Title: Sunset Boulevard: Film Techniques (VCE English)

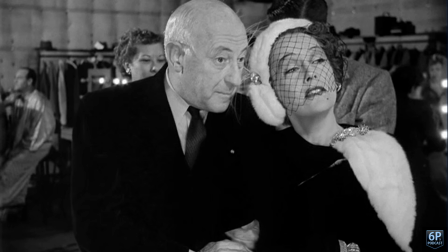0:00 Welcome to another episode of the 6Ps podcast.
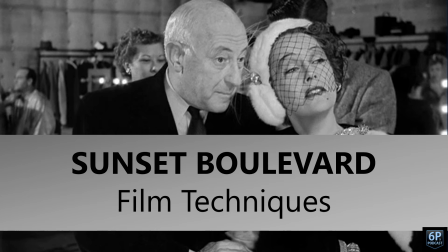0:03 We're continuing our look at Billy Wilder's Sunset Boulevard, and today's episode is going to focus on film techniques.
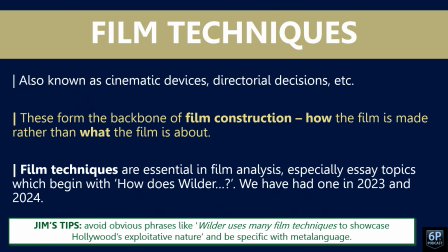0:14 So, film techniques are also known as cinematic devices or directorial decisions. There are many ways to describe them, but these form the backbone of film construction, which is how the film is made rather than simply what the film is about.
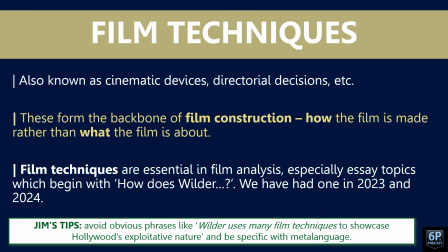0:33 And film techniques are essential in film analysis, especially with essay topics which begin with phrasing like, how does Wilder? And we have seen one of these topics in 2023 and another one in 2024. Now, this video is not an exhaustive list of film techniques and analysis.
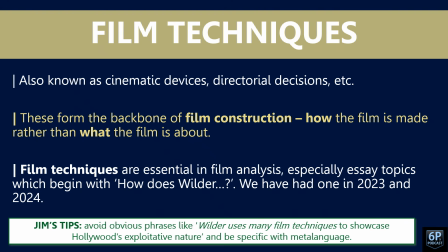0:52 It's merely a snapshot. I've tried to use different examples from different scenes, but there are so many aspects of this film that you could take and analyze.
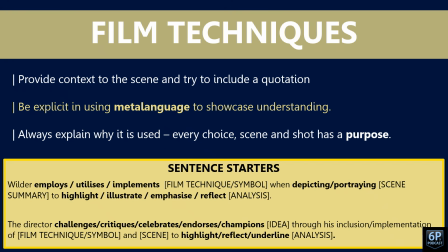1:04 And this, as I said, is just a bit of a snapshot. When you're using your film techniques in your essays, it's really important to provide context to the scene and to try and include a quotation, or if not more than one quotation.
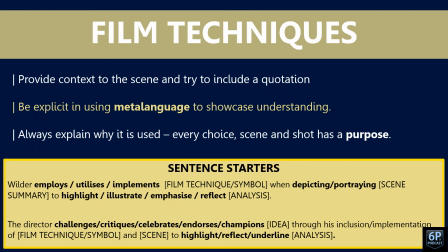1:20 Be explicit in using meta language to showcase your understanding. And that's really important, particularly on the rubric for the SAC. Now, always explain why it is used as well, because every choice, every scene, and every shot, and every word even said by the actors has a purpose.
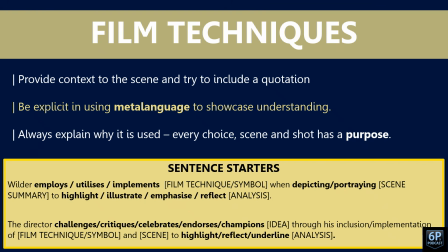1:40 And we've got some sentence starters there that might be really useful for you to use when it comes to initially employing film techniques in your analysis, and we'll touch on this a little bit later on.
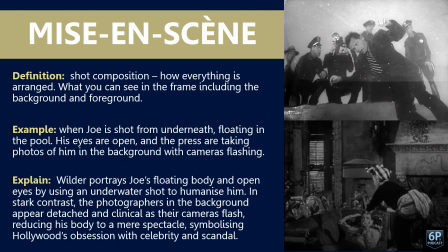1:53 So let's begin our deep dive with mise-en-scène, which is shot composition. How everything is arranged, pretty much what you can see in the frame, including what's in the background and what's in the foreground.
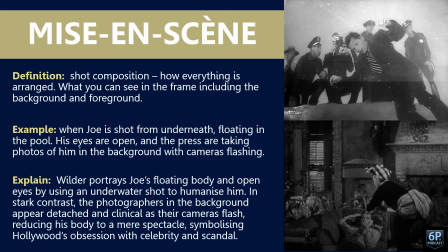2:07 And we've got two examples here. The first one is when Joe is filmed from underneath. He's floating in the pool. In fact, I believe this was actually taken or done via mirrors. Now his eyes are open and we can see that pretty clearly.
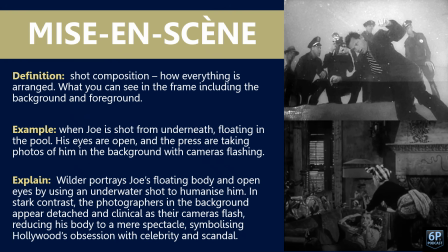2:25 And the press or the photographers are taking photos of him in the background and the cameras are flashing. So Wilder portrays Joe's floating body and his open eyes by using an underwater shot to humanize him.
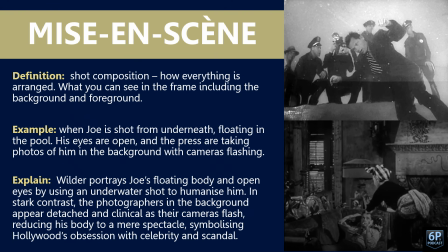2:39 In stark contrast, the photographers in the background appear detached and clinical as their cameras flash, reducing his body to a mere spectacle, symbolizing Hollywood's obsession with celebrity and scandal. The second frame there that you can see,
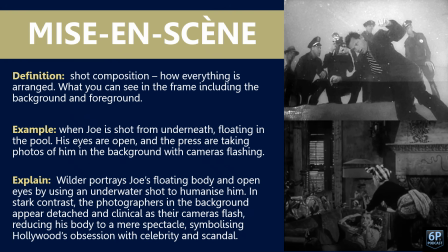2:56 the thing I just wanted to point out to you there is the frames or the photo frames of Norma Desmond that surround Joe. Here we can see he's definitely trapped in her world. I think we will actually look at that shot a little bit later on as well.
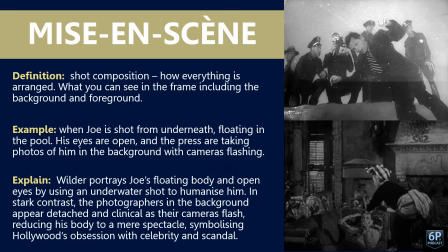3:12 But pretty much whatever you see on the screen, we just refer to as mise-en-scène.
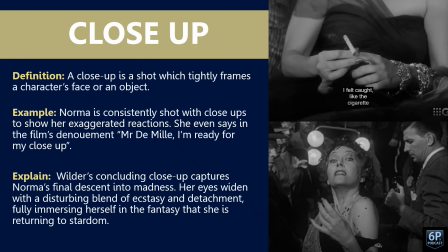3:19 Everyone knows what a close-up is. It's a shot which tightly frames a character's face, or even it can also actually be an object as well. Norma is consistently shot with close-ups to show her exaggerated reactions, which I guess mimic her acting style in the silent era films.
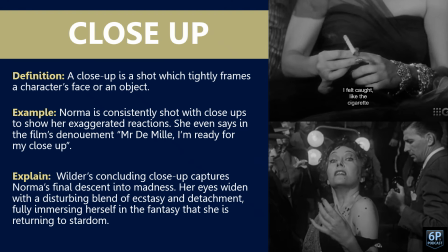3:38 In fact, she even says at the end of the film, "Mr. DeMille, I'm ready for my close-up." Wilder's concluding close-up captures Norma's final descent into madness. Her eyes widen with a disturbing blend of ecstasy and detachment, fully immersing herself in the fantasy that she's returning to stardom.
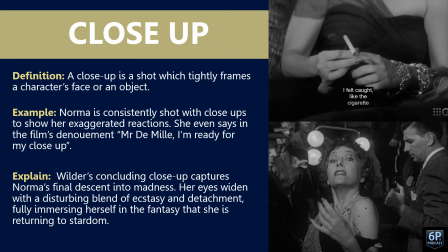3:59 The camera mirrors her desire to be seen and adored, yet it also isolates her too, showing the audience just how far removed from reality she really has become.
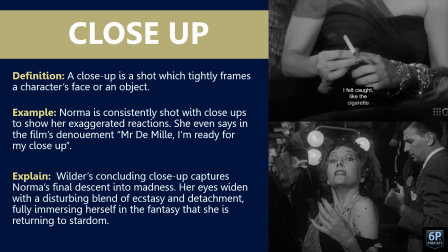4:11 Wilder uses the close-up ironically. A shot once used to glorify stars now exposes the tragic cost of fame and obsession. And in fact, we see a close-up of one of her previous films as well. But I think close-ups are pretty straightforward and really good to use, again,
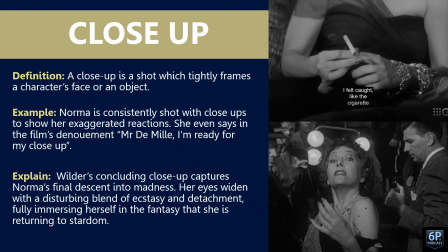4:27 when you're talking about facial expressions or reactions or even particular things the director wants to focus on, like we can see in the first one there, that first shot up the top of that cigarette holder, which Norma Desmond has in her hand.
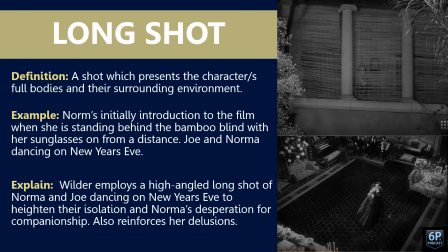4:43 Long shots. I guess, unlike a close-up, long shot provides us with a little bit more context into where the character is. It's a shot which presents a character or characters' full bodies and their surrounding environment as well. In this example, well, we've got two examples here. The first one is our initial introduction to Norma, not Norm,
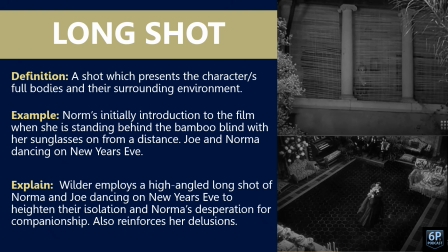5:02 to the film when she's standing behind the bamboo blind with her sunglasses on from a distance. And the second one is just now Joe and Norma dancing on New Year's Eve. It's actually from a bit of a high angle as well. You could probably call it a high angled long shot of them dancing on New Year's Eve to heighten their isolation.
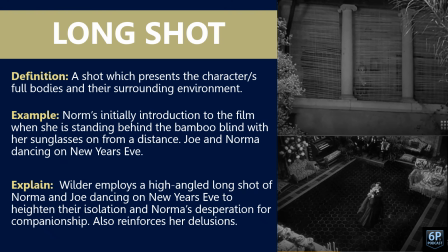5:19 And also, I guess, intensify Norma's desperation for companionship. And it also reinforces her delusions, this grand New Year's Eve party with the tiled floors and the musicians playing in the background, and it's just her and Joe.
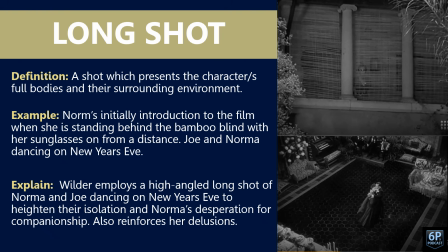5:34 The top frame I really like, particularly I guess the sunglasses that she's wearing, the fact that she can't see clearly, and then again we can't see her clearly because of the bamboo blinds. Again, this idea about reality and even delusion there you could talk about as well.
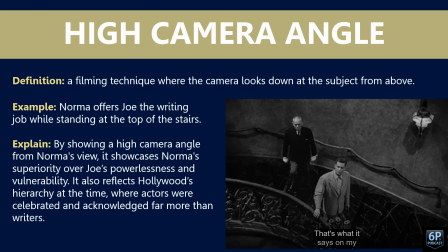5:53 I mentioned high camera angles before. High camera angles is obviously when the camera looks down on the subject from above. So it's filmed from up on high. So if you're not too sure about high camera angles and low camera angles, just think, where is the camera located? Okay, high camera angles up high, we're looking down on the characters.
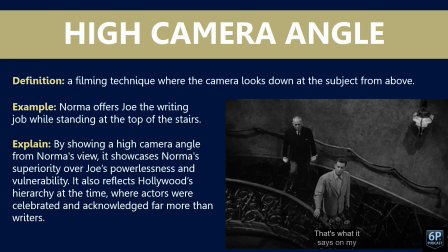6:13 And this scene here we've got is Norma when she offers Joe the writing job while standing at the top of the stairs. Now, by showing a high camera angle from Norma's view, it showcases her superiority over Joe's powerlessness and his vulnerability as well. And I guess to an extent, it also reflects Hollywood's hierarchy at the time,
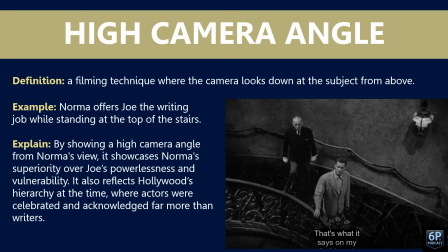6:32 where actors and actresses were celebrated and acknowledged far more than writers were. But anytime we see a high camera angle, it's meant to showcase the power and balance, and words like vulnerability and powerlessness work really, really well.
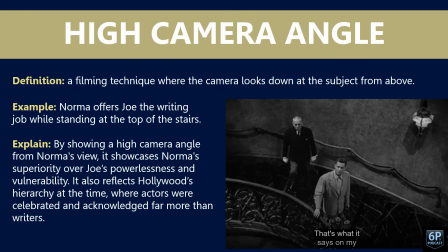6:47 Obviously, this idea as well about the hierarchy in Hollywood, this is something that Wilder condemns. There's a few quotes later on throughout the film. But again, when we're talking about film techniques, we're also thinking about what messages the director is sending.
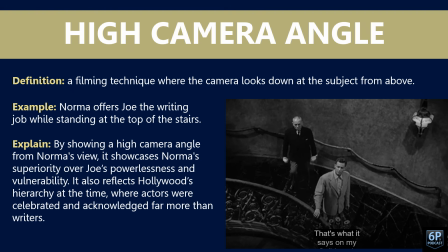7:02 So this is a great example of where we can say, right, a high camera angle shows Hollywood's hierarchy, and this is something that Wilder condemns.
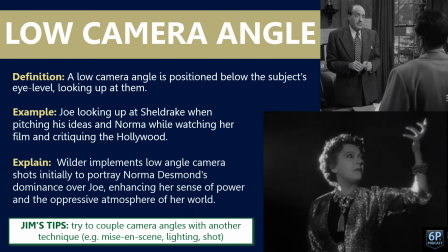7:12 The opposite of a high camera angle is a low camera angle, which is positioned below the subject's eye level, looking up at them. We've got Joe looking up at Sheldrake when pitching his ideas, and Norma while watching her film and critiquing Hollywood. The first one's, I guess, it's an over the shoulder shot as well, you could say. The explanation.
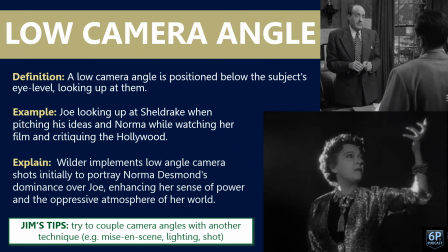7:31 So Wilder implements low camera angle shots initially to portray Norma Desmond's dominance over Joe, enhancing her sense of power and the oppressive atmosphere of her world. And just that tip underneath there, which is really, really important, is try to couple camera angles with other techniques like mise-en-scène, like lighting or the shot.
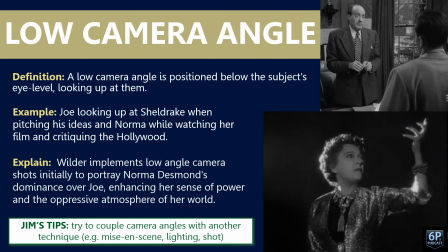7:51 And that's probably something for you to note as well, that these film techniques don't operate in isolation. They all work together. So it's not just a matter of plucking out a film technique here or there. Consider how they work together and the messages that they're trying to send.
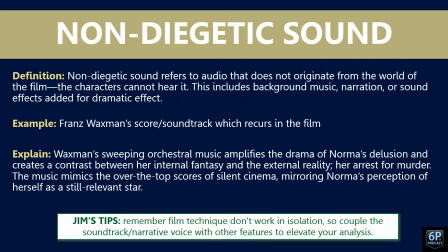8:09 All right, non-diegetic sound. This is pretty much sound that doesn't originate from the world of the film, so pretty much the characters cannot hear it.